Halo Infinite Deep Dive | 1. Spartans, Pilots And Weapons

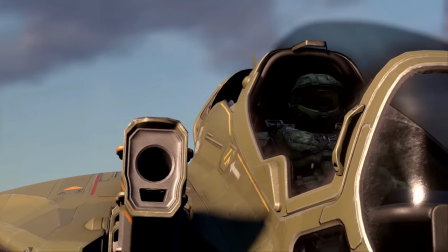It's been nearly three months since Halo Infinite released, and to this very day, I've struggled to decide what I actually think of it.
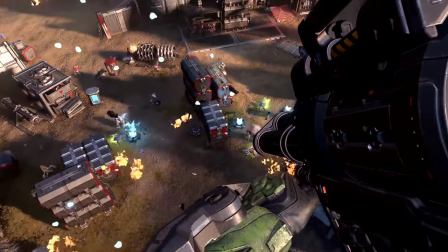Is it good? Is it bad? Is it somewhere slap bang in the middle? Honestly, I think an argument could be made for all three,
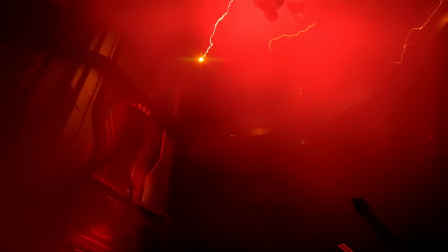which is why I've decided to put together a series of videos examining Halo Infinite's campaign in detail from beginning to end.
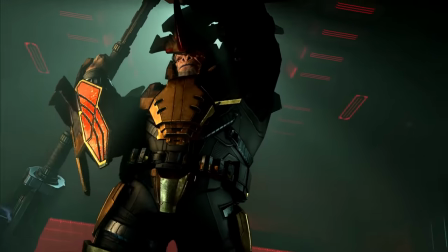As we progress through it, I'll touch on the game's highlights, where there's room for improvement,
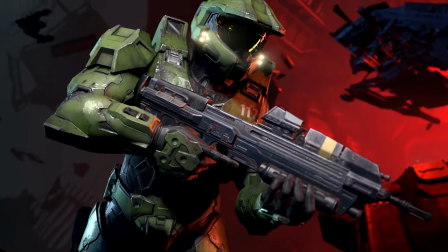and pinpoint any missed opportunities I think developer 343 Industries had to do something more,
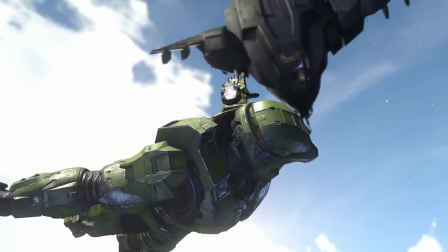with the goal of hopefully being able to decide once and for all where Infinite sits quality-wise among the many entries in the
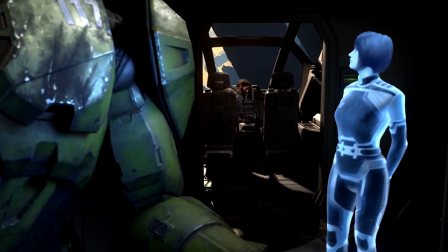Halo series. So sit back, relax, and maybe even crack open a delicious can of your favourite Halo-branded energy drink,
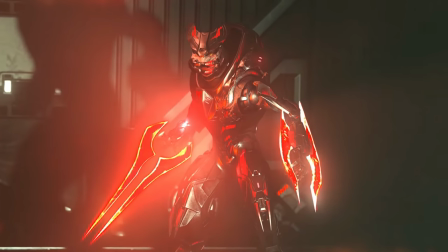as we get things started with a look at how Halo Infinite's opening and its following two missions play out.
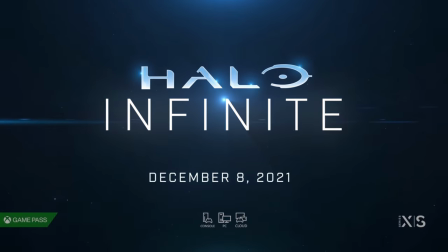Oh, and before we go any further, do also note that there will be spoilers for the entire game here, there and everywhere from this point onwards.
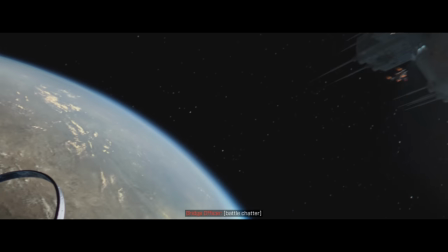Infinite's very first shot is of Zeta Halo suspended in space, which I don't think is an accident at all given how similar it is to Halo Combat Evolved's opening scene.
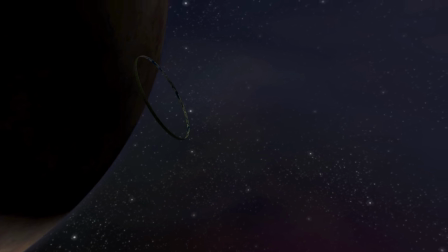343 Industries were very vocal about their desire to create an open world successor to Bungie's first title during Infinite's development,
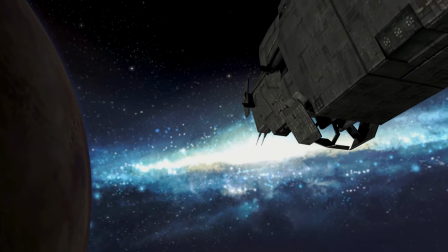but even if they hadn't, I think how close the two are tells you everything you need to know about their intentions moving forwards.
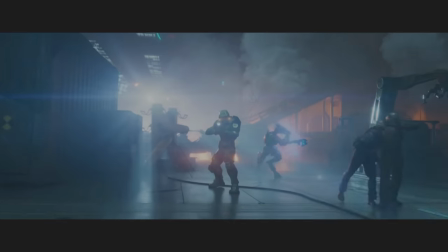The cutscene which follows depicting the attack on the Infinity is almost entirely fantastic.
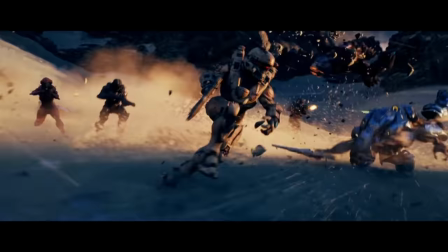I'm one of those people who felt that this cutscene at the beginning of Halo 5 was perhaps a bit too much, so witnessing this more grounded depiction of Master Chief is something I really enjoyed.
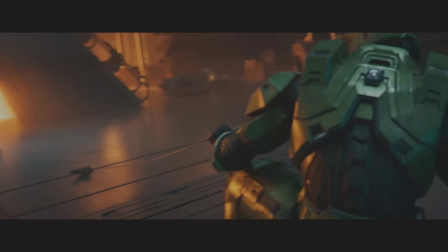My big problem with this scene however, is how Atriox is introduced.
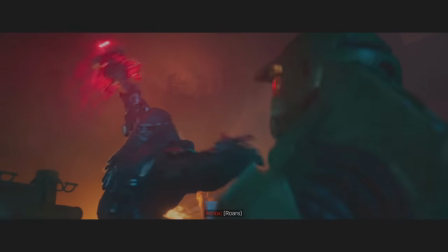Atriox's arrival was no doubt an exciting one for fans of the series who had played Halo Wars 2 prior,
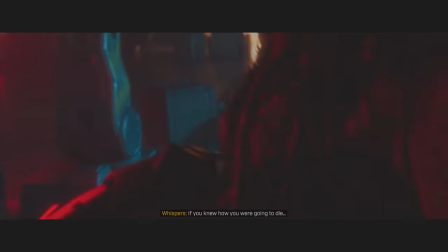a game which featured the Banished as its primary antagonist, but for the far larger portion of the audience who most likely hadn't,
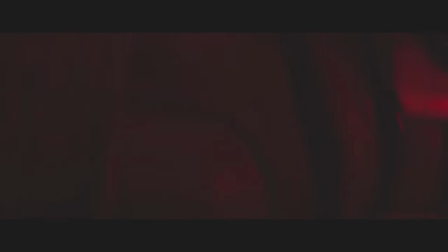I don't think it works all too well.
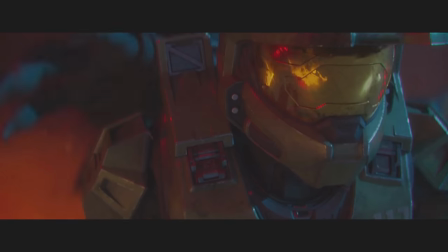Watching him toss Master Chief around like a ragdoll before throwing him off the Infinity and leaving him for dead is a great display of what a threat he is, but for much of the rest of Infinite,
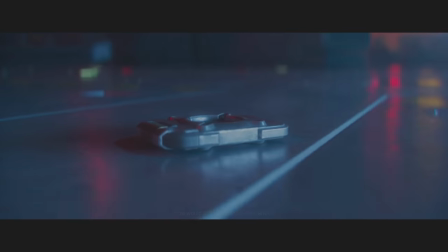he's nowhere to be seen. Sure, he's mentioned a lot, and is eventually reintroduced during the game's ending,
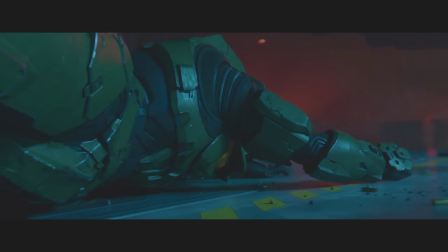but his brief appearance followed by his sudden disappearance I think might have been somewhat jarring for those who barely knew who he was to begin with.
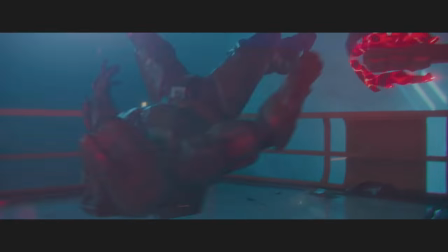I'm all for introducing a new villain to the mainline series early on, if they're actually going to hang around once the game begins proper.
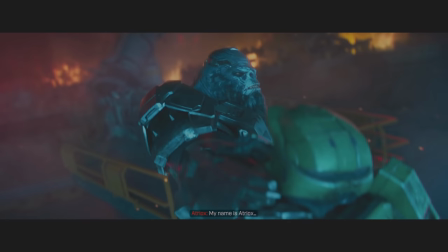Honestly, I think this sequence really needed to be playable to help better explain who Atriox and the Banished are,
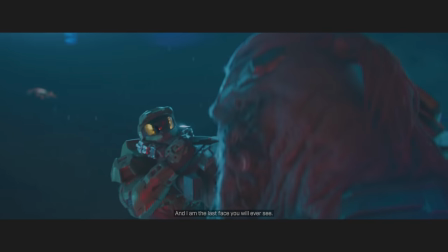and what was actually happening, as well as how events actually connected to Halo 5.
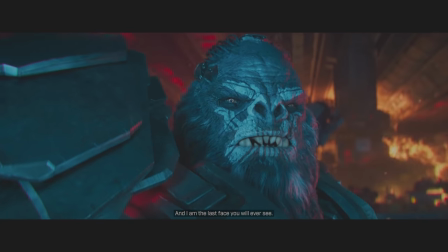And on a somewhat separate note before we move on, Atriox, a supposed tactical mastermind,
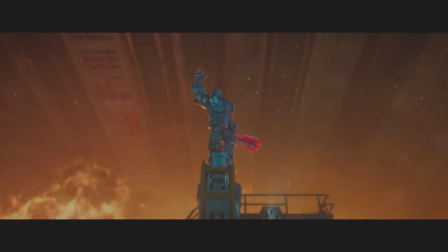throwing Master Chief off the Infinity without actually confirming that he was dead, is James Bond villain levels of stupidity.
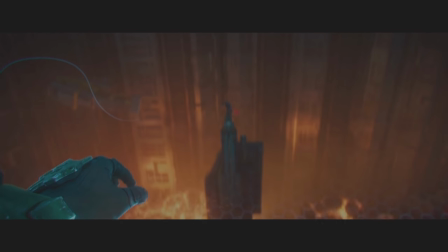It's dramatic, yes, but also very dumb. on.
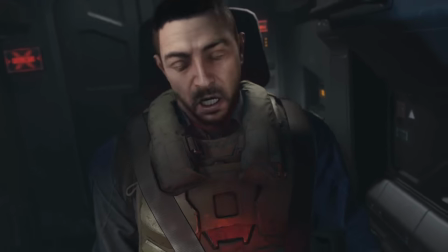Moving swiftly from CG to in-game cinematics, we meet a fresh-faced Echo216 for the first time and catch a fairly brief glimpse of his family.
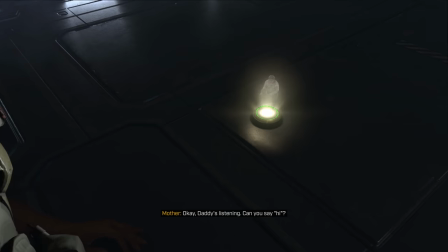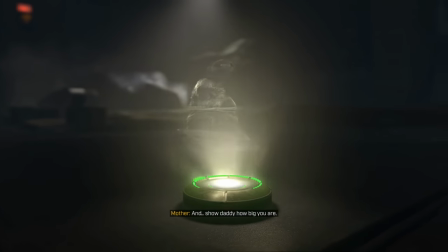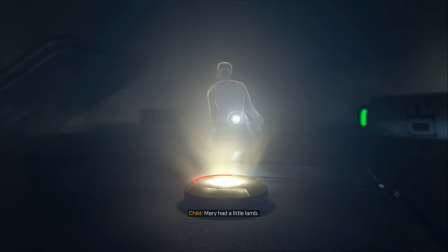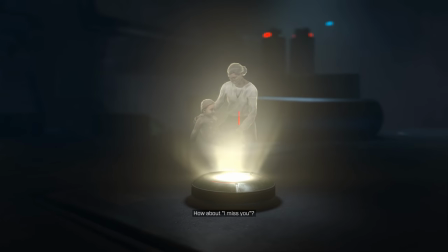This is a plot thread I have real issues with. I don't want to talk about it too much for now, as it's something I'll touch on in greater detail during later moments in the campaign,
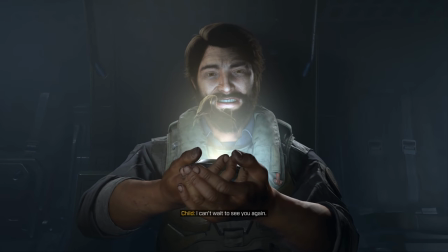but it's definitely worth highlighting at this stage as Infinite sets them up to be an important part of the game's story from very early on,
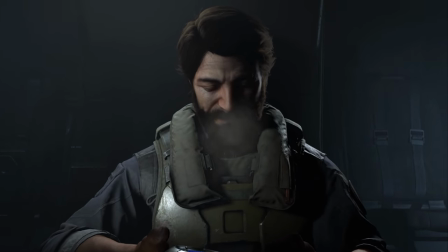without ever really managing to follow through on things properly. I've nothing negative whatsoever to say about the scene which follows.
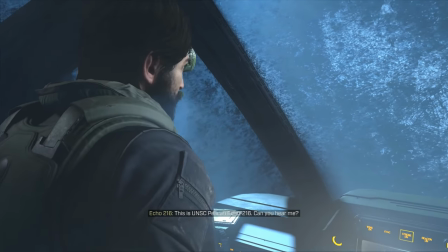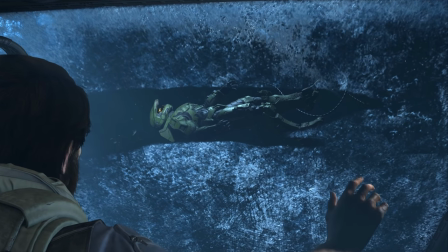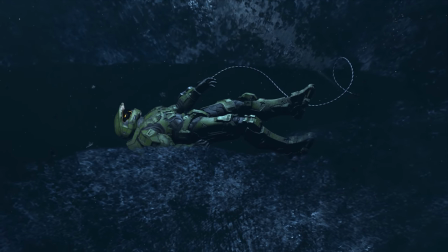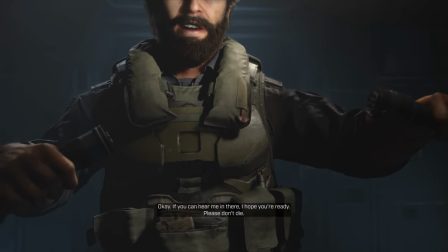It's one which feels very Halo through and through, and those familiar piano chords get me every time.
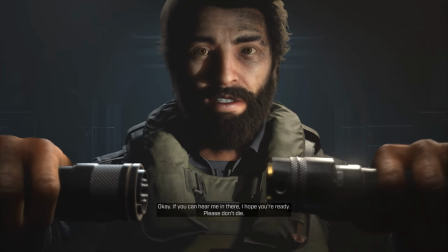After some tinkering here and there, 216 powers chief up and proceedings switch to a first person perspective.